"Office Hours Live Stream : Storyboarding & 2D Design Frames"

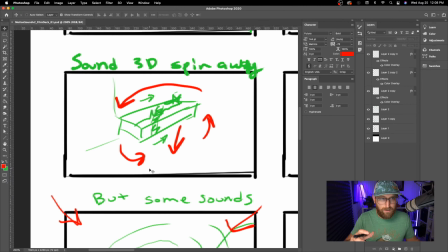[8:12]
And the reason I like this 3D concept here, I want to see this sound effect rotate and turn, and then this whole next scene is going to kind of rotate in. And so I want to use the motion of this main thing and the set that I'm about to bring in the
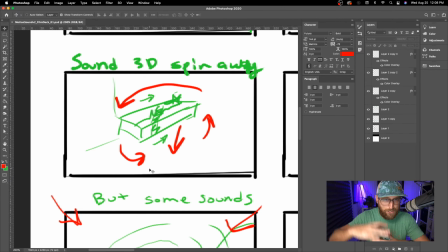[8:29]
next part of the sequence and really kind of mesh those together in an interesting way.
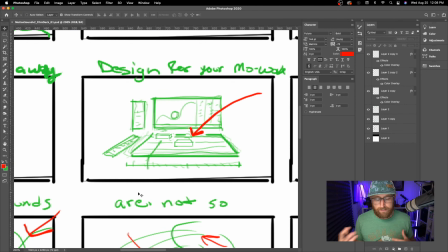[8:35]
And so here I thought it would be cool to design basically a weird 3D, 2.5D version of like Adobe Audition or some kind of nondescript audio editing software where you're clearly like sound designing to a piece of animation.
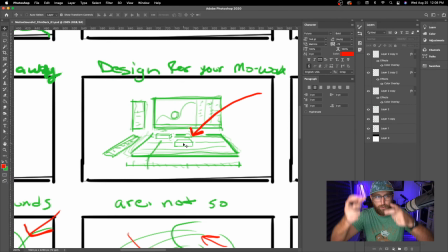[8:51]
So I'll need to make like a little looping animation in here. And then we'll watch this nice 3D brick come and just set itself down in this timeline. And, I don't know if it's fully articulated. This is supposed to be the timeline here. And so you'll like see this play.
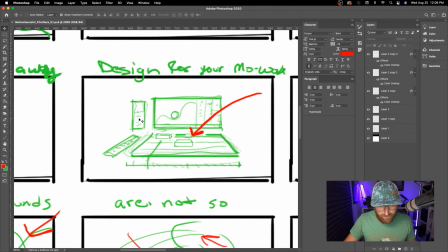[9:06]
You'll just kind of see this like looping play. And these should be like your effects panels over here and whatever else over here.
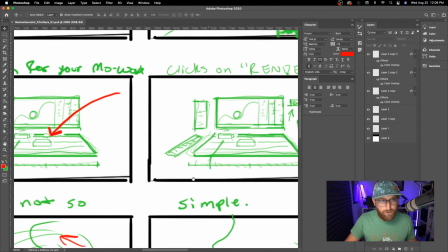[9:13]
So, kind of designing a faux interface could be a cool way to go about it there.
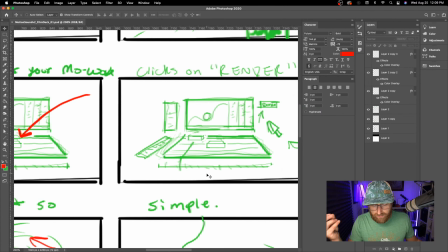[9:17]
Then, right, the main story beat is like, all right, you can use the sounds, but that's really only important to the end user if you frame it around, like, then you have cool stuff to share.
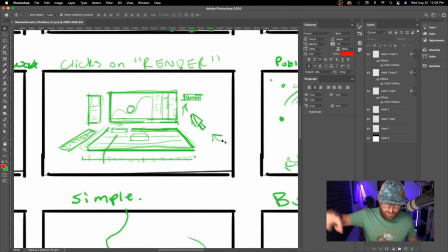[9:28]
So we see this, again, I used the wrong color here. We see this same kind of piece of artwork come in and click a button that says render.
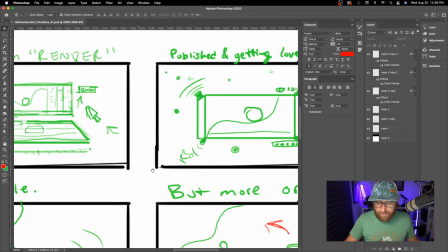[9:36]
And then we are going to watch this transform.
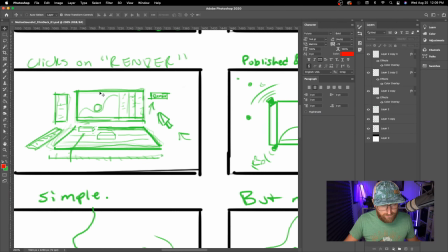[9:40]
I'll probably just wipe away most of these elements and go ahead and create an alt video player kind of situation.
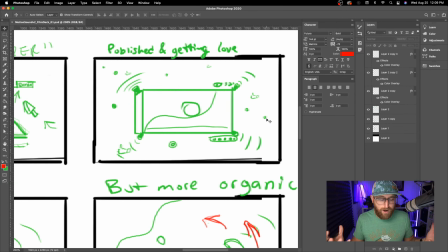[9:48]
And then come back here where it's like, okay, the final product of having the sounds is to have a video that you can share. So we'll have like little likes. It's a bit cliche. It's not a great idea, I know. But my brain immediately went to like, all right, thumbs up and hearts, floating hearts,
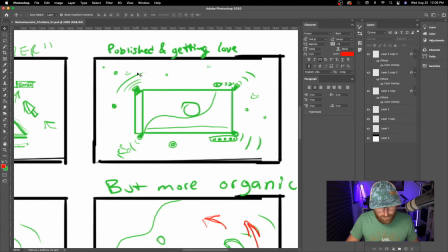[10:04]
and the classic Facebook kind of thing, as well as like sound emanating from this video clip. So this is supposed to be, you know, kind of like a social video. I need to make sure that reads correctly.
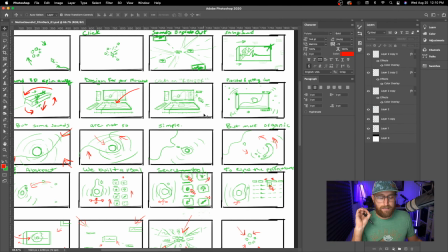[10:15]
Now, the next big problem in the story beat is that when you have something simple, it's easy to find a sound effect. When you have something abstract, it becomes really difficult. So that's a big part of the film, is we need this abstract thing.
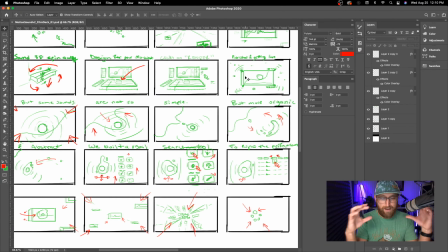[10:28]
So my thought here is, all right, we have this video clip. Let's go ahead and push in.
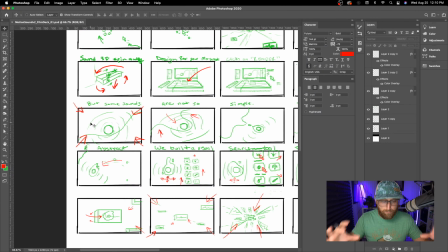[10:33]
So that's articulated here with the red arrows. Let's go ahead and do a push and let this thing take over the screen.
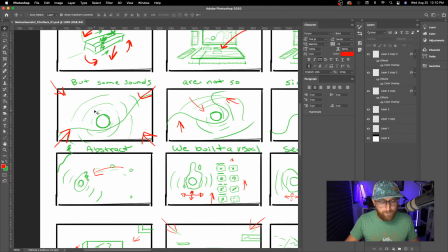[10:38]
Now, I thought it would be cool if this little element started emanating really faint lines to basically infer that it is like a sound effect, like there's sound coming from it.
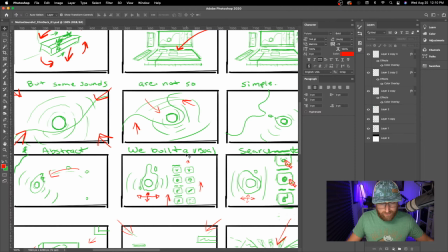[10:51]
We'll see if that's a good idea or not. But basically, you can kind of see this sequence if you look at this row here.
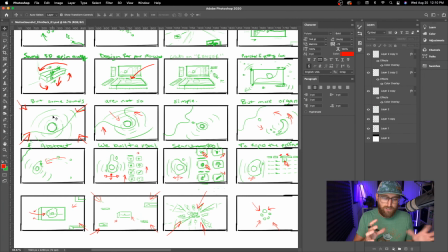[10:58]
I'm basically just thinking we're going to zoom in. That main shape is going to start to do a kind of classic wipe animation, and then that sphere is going to pull the center part out and then rotate around into this fluid shape that I'll do kind of in Adobe Animate.
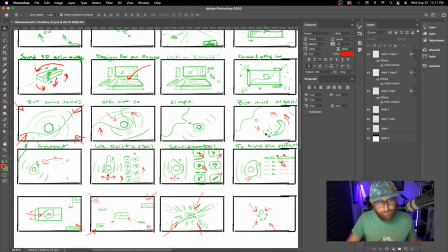[11:15]
And so that's what I'm trying to articulate here for myself later, is like this piece.
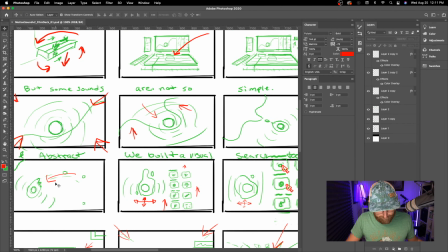[11:20]
And it's kind of tricky, so I did want to draw 4 or 5 drawings to really think through how that might work. But I think I've got a pretty clear idea where this main base element is going to end up off screen left,
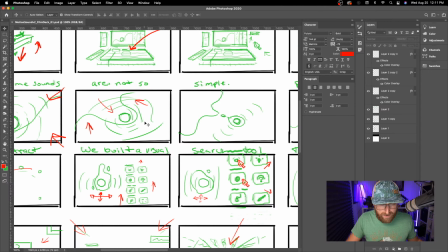[11:33]
top left, but really your eye is going to fit right here in the middle.
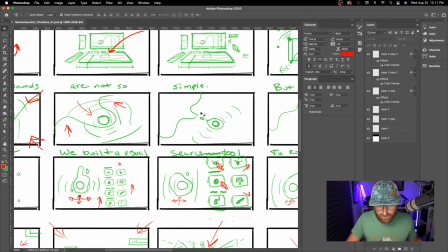[11:36]
So I really just need to make a really interesting animation right here in the center, something really fluidy,
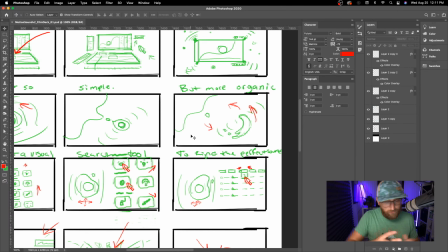[11:43]
and then get a nice little flowing path kind of animation,
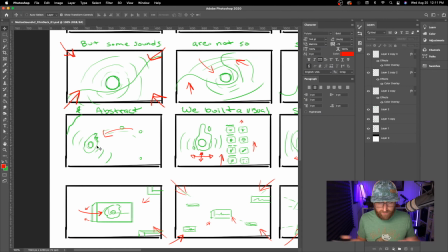[11:48]
where then the next sequence in the film is basically like this abstract shape is just going to go into a holding pattern, screen left here, this third left of the screen,
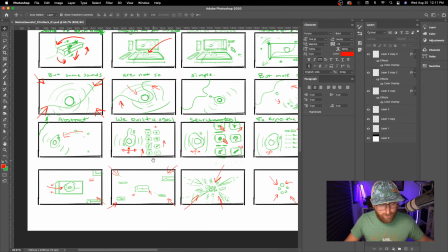[11:57]
while we get into some of this like VO value prop stuff where it's like, you know, more organic and abstract.
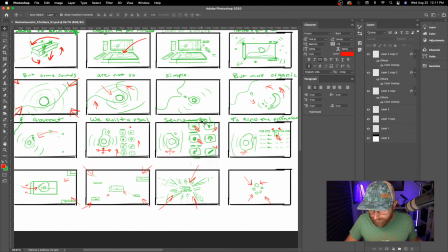[12:04]
We built a visual search tool to find the perfect sound effects.
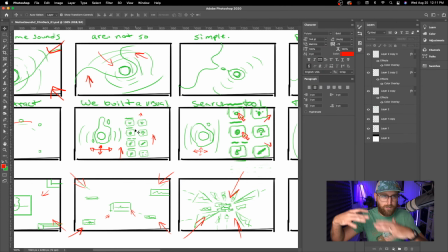[12:07]
So all these visual search boxes start to animate in, and then